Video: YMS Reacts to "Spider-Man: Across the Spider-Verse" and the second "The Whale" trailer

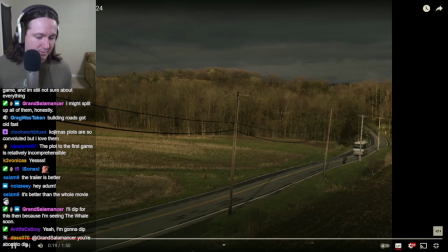503s
How come this isn't in 4K?
I couldn't ask for a more incredible daughter.
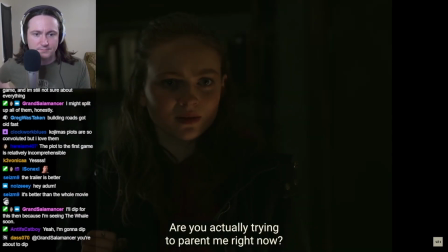511s Are you actually trying to parent me right now? Who would want me to be a part of their life?
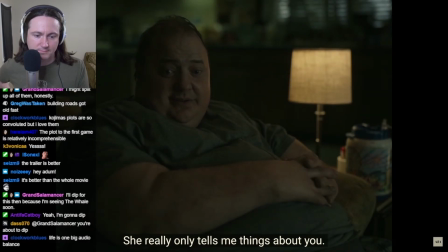519s You don't stay in touch with Mom? She really only tells me things about you. Why? Because that's all I want to know about.
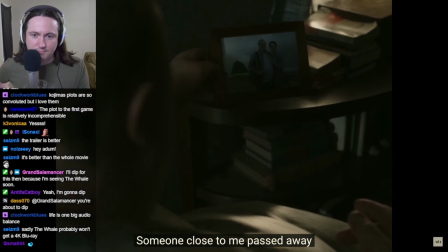525s Why'd you gain all that weight? Someone close to me passed away.
Yeah, I mean, this is like the gist of it.
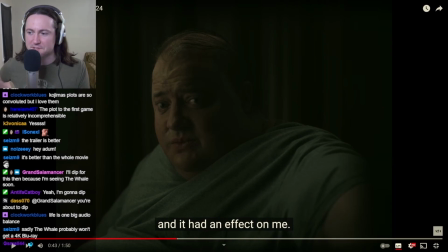533s
I don't feel like there's a reason to watch this trailer. It makes more sense to just watch the movie. If you don't care about, like, it's not, you're not going to ruin the experience. But yeah, like, there's nothing, you don't need to be primed for what the movie is.
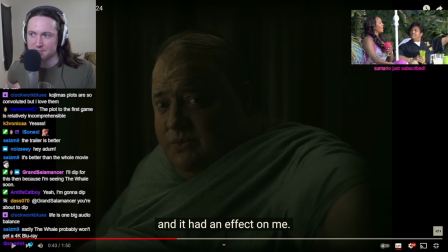549s
It's pretty simple and basic. Thanks, Samaria.
It had an effect on me.
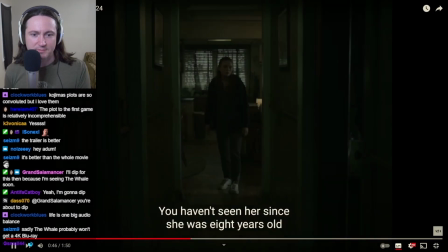554s
This is a better trailer than the first one.
You haven't seen her since she was 8 years old, and you're gonna reconnect with her?
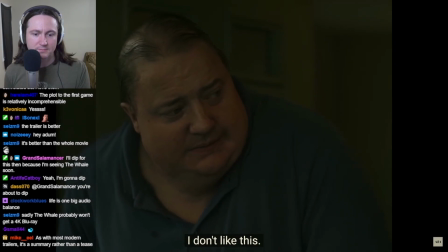560s Sorry. I don't like this. This isn't a good idea. I'm sorry.
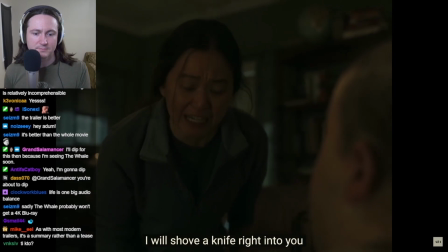565s You say you're sorry one more time, I will shove a knife right into you. I swear to God. Go ahead. What's it gonna do?
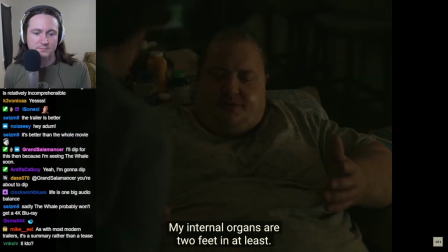570s My internal organs are 2 feet in at least.
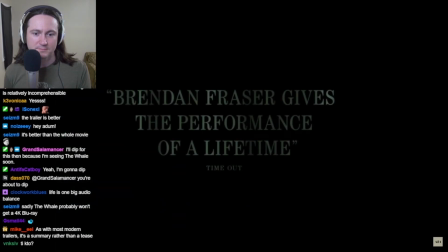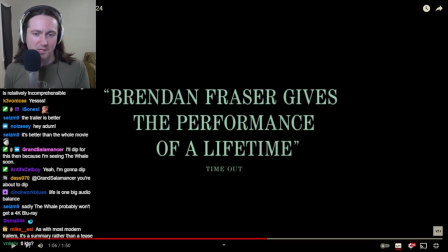579s
The music constantly playing over top of it. I don't know. Like,
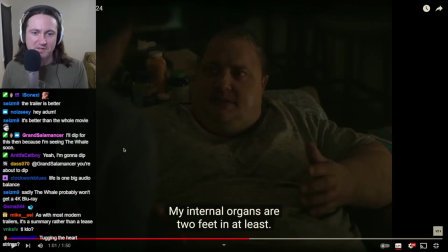591s
the moments of laughter in the film feel more genuine than they appear in this trailer, because the music is implying a lot in the trailer, whereas like in the film, in this scene, I'm not going to spoil anything, but like there's no music at that point in this scene. The sound design in the movie is great, by the way.
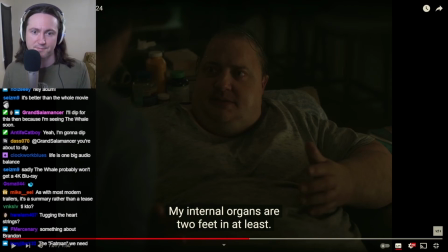608s
There's like other ambient sounds happening, and there is music in the film, but there wasn't anything kind of like leading us into like a more somber emotion during this.
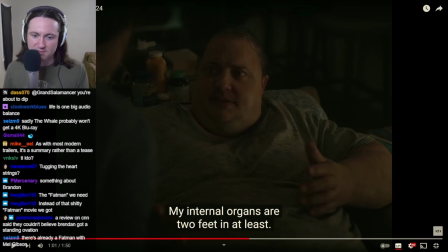621s
It was more of like a, oh, you kind of get to experience the laughter in that moment and just kind of have like a happy reaction to it. So
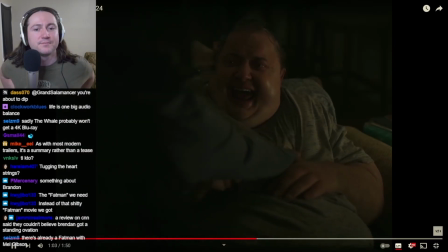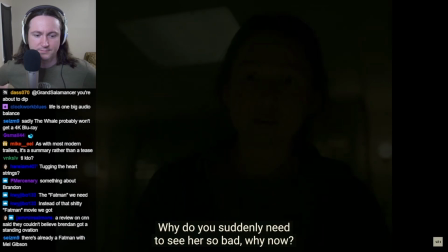636s why do you suddenly need to see her so bad? Why now?
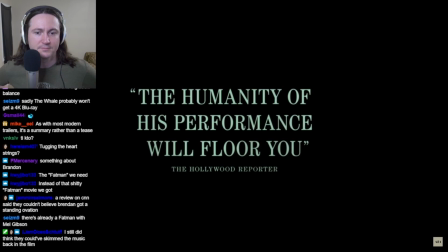640s Liz, I'm worried that she's forgotten what an amazing person she is.
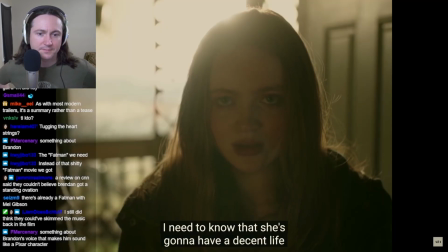649s I need to know that she's gonna have a decent life, where she cares about people, and that she's gonna be okay.
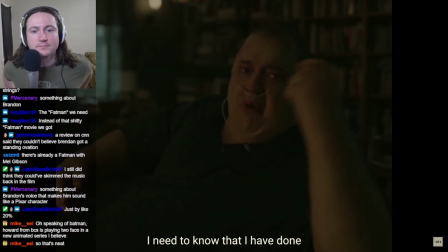660s I need to know that I have done one thing right with my life.
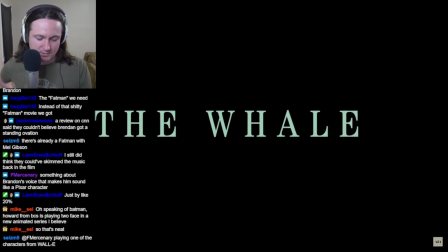670s
I mean, yeah.
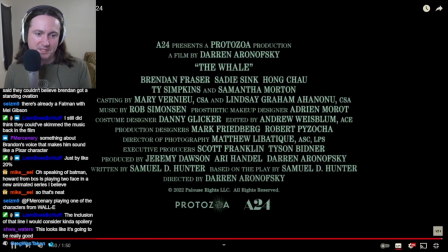677s
The trailer is kind of like a summary of the movie.
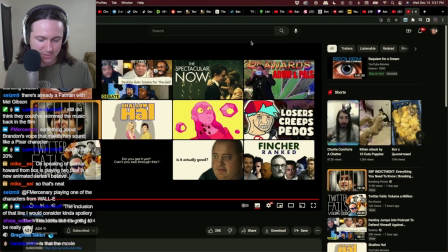684s
Yeah, it should be more of a tease. I would say it's better to experience everything we just experienced in the trailer. I think it's just better to experience with it with the film. So hopefully your memory is just not don't watch the trailer fucking 20 times, because it's better to just watch it in the context of the film.
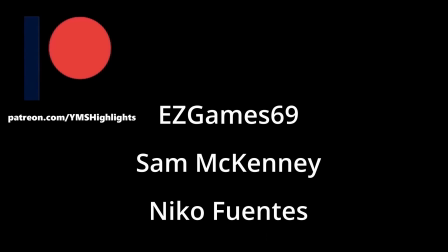712s
It's December 2022, so let's update this list of $5 patrons.
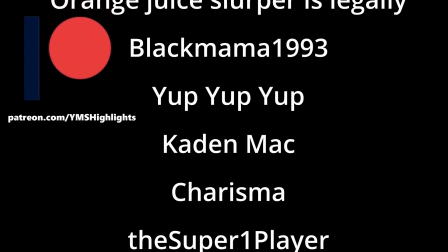717s
Easy Game 69, Sam McKenney, Nico Fuentes, Joel999, Melly, Wriggle Moss, Speak of the Joker, Orange Juice Slurper is legally married to the character Rock from Osamu Tezuka's hit manga Vampires,
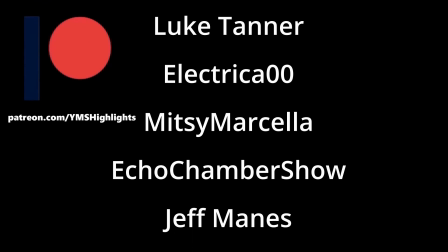732s
Black Mama 1993, Yup Yup Yup,
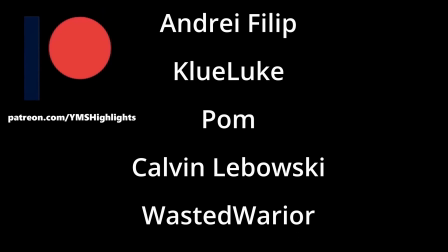735s
Caden Mack, Charisma, The Super One Player, Zachary Kane, Gothic Sith, Mandelbro, Wales, Bo the Doggo,
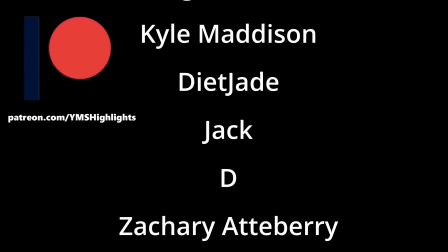743s
Gabriel Herrera, Hoofido, and Lemonade Warrior is participating in the hit game Among Us and is considered the encroacher.